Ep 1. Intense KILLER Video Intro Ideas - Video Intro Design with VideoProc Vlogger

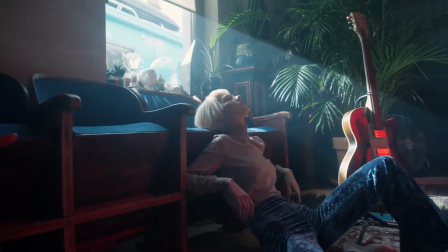13s
Just like you saw in the opening, it is very important to start a video with a design opening, which can grab the viewer's attention immediately.
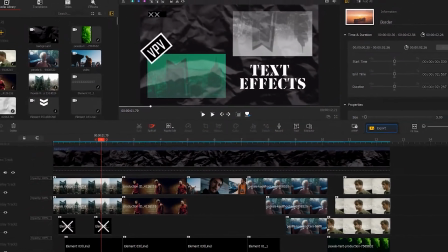23s
But some people might feel confused by working with too many facts.
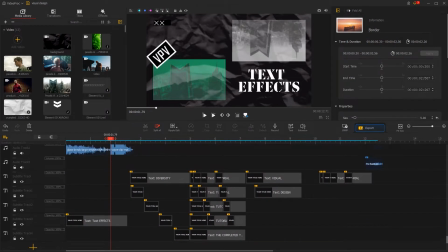28s
Thus, how to construct and bring your idea into your video? Don't worry.
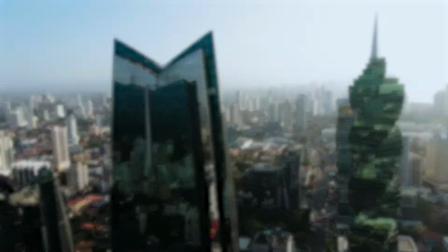33s
In this series, we'll roll out four episodes in total,
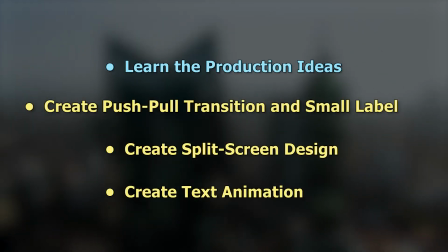37s
with the first episode being the production ideas and the rest of in the detail tutorial and in today's
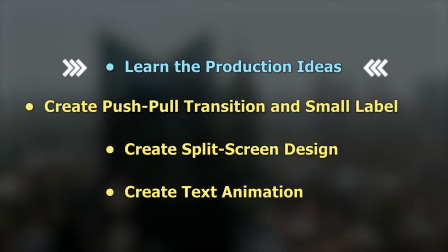44s
video we will start with the production ideas to know how to design such an intro color
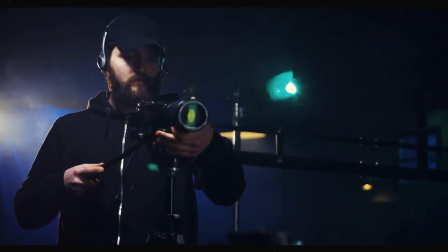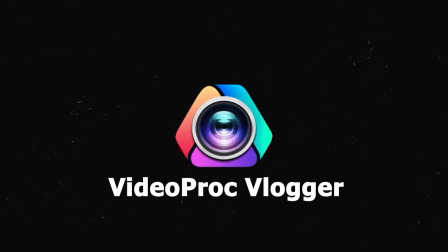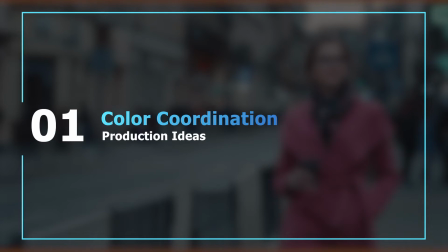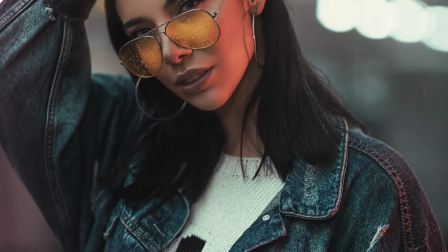67s
is the most direct sense of viewers when they see your video among
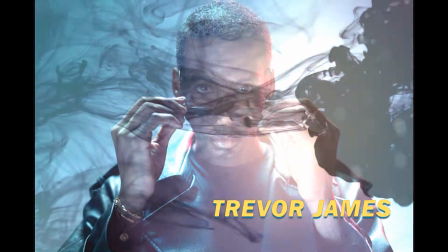72s
so many video intros it is not hard to see different color
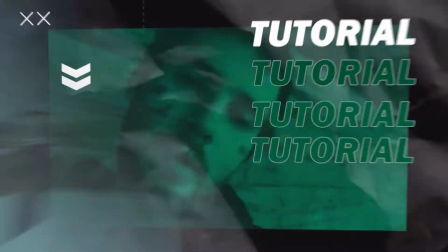76s
schemes would give the video a whole different tone for example in this video I set a tone to be something cool and design-oriented.
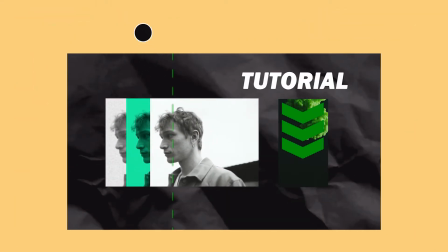86s
Thus, I used a textured black as a main color and a bold green as a secondary color. At last, I added two other colors, white and gray, to make the whole picture more harmonious and intense.
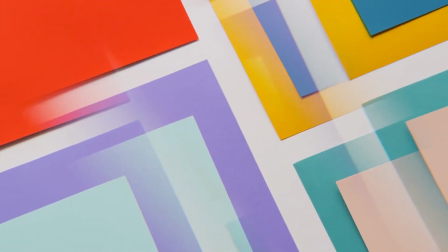101s
If you're not quite familiar with the use of color, you can choose less than three colors to design your color scheme.
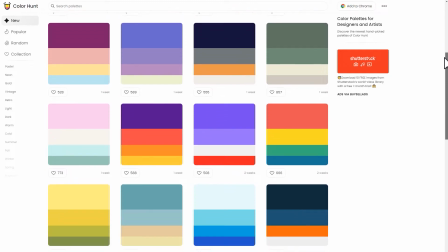108s
Of course, you can also use some color schemes websites to help you match colors more quickly in
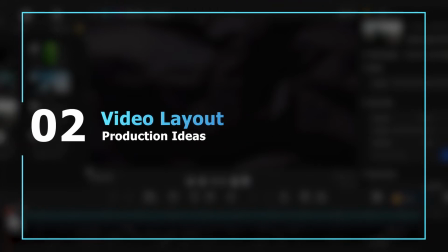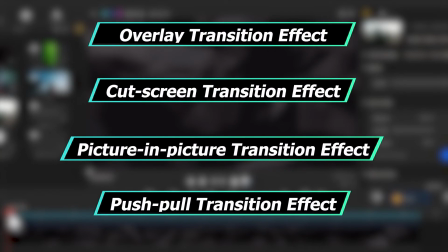122s
this intro I used the four types of image layout let's talk about the
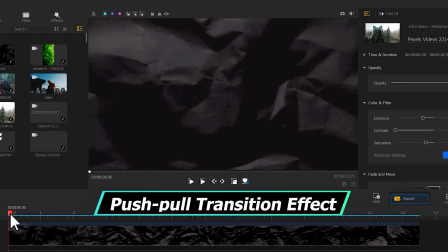127s
push and pull transition effect which in fact is to divide the image structure into two
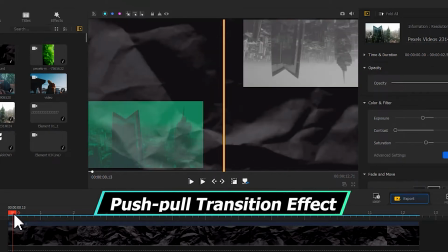132s
parts and the move goes towards the image and with the sound of breaking
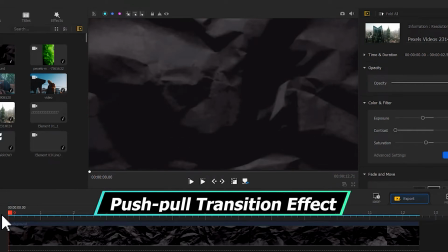137s
glass the whole scene will come out more unified and
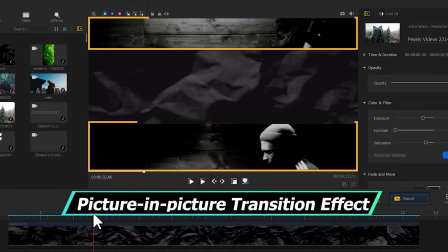146s
then the picture in picture transition in fact it works to crop the image or rescale the image to
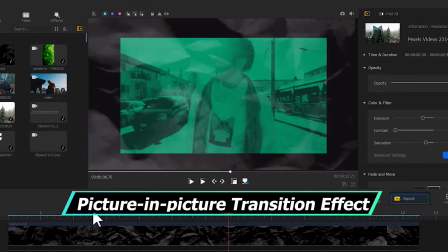152s
form a picture-in-picture structure and then transit to the scene then
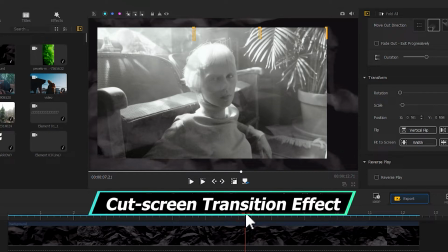162s
the screen cut transition cuts the image into three segments and
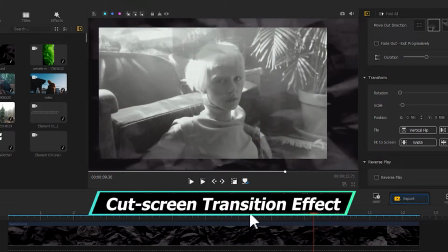171s
the three parts appear in sequence at
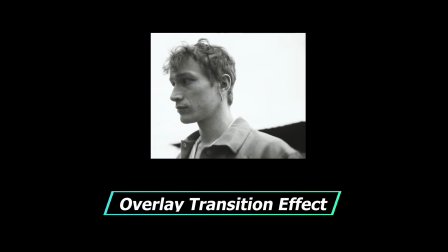177s
last there we have the overlay transition effect it duplicates the same video three times but
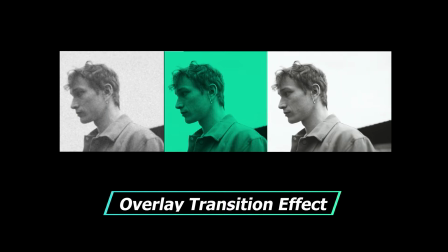184s
change your colors or effect and then appear in sequence to create a stronger sense of rhythm
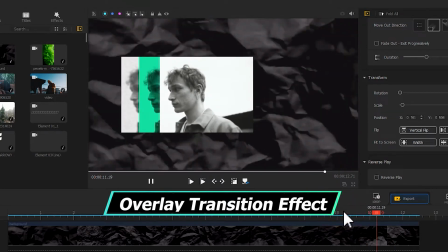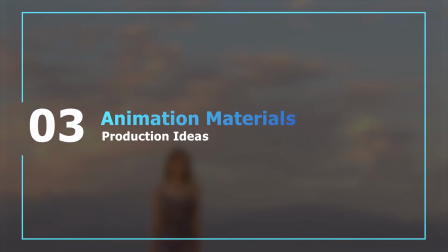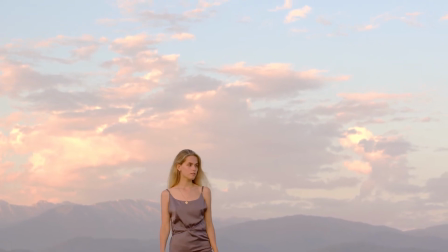201s
in the production of video intros especially some cute vlog intros
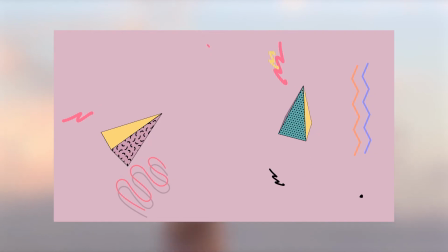206s
creators would often use a lot of stickers to decorate them and in a
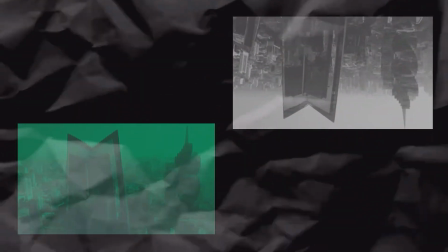211s
design intro like this one i choose to use some small animation materials and
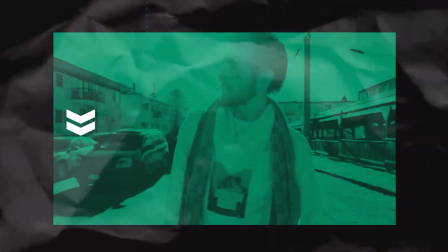217s
add it with video pro vlogger to create a stronger motion sense You can find in
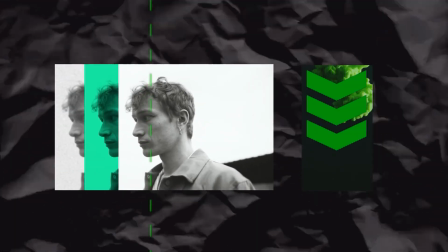222s
the description box down below the download link of the materials we use for arrows,
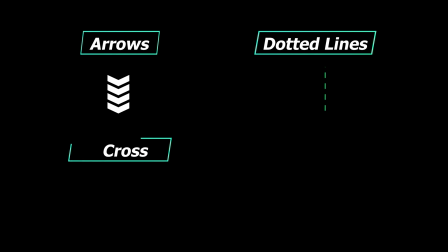229s
dotted lines, cross-sign, and box. Feel free to download and use them.
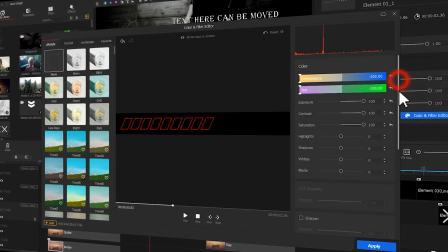239s
If you want to know how I added those effects, leave a comment in the comment section down below, and we will roll out a related tutorial if you are interested.
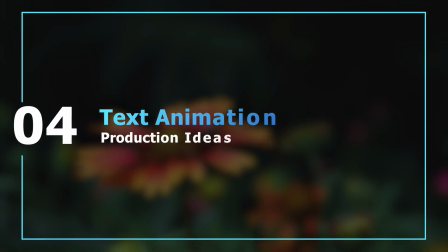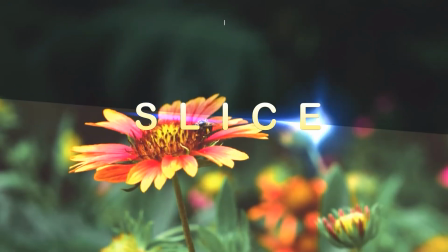254s
While doing intro production, text is a very important part.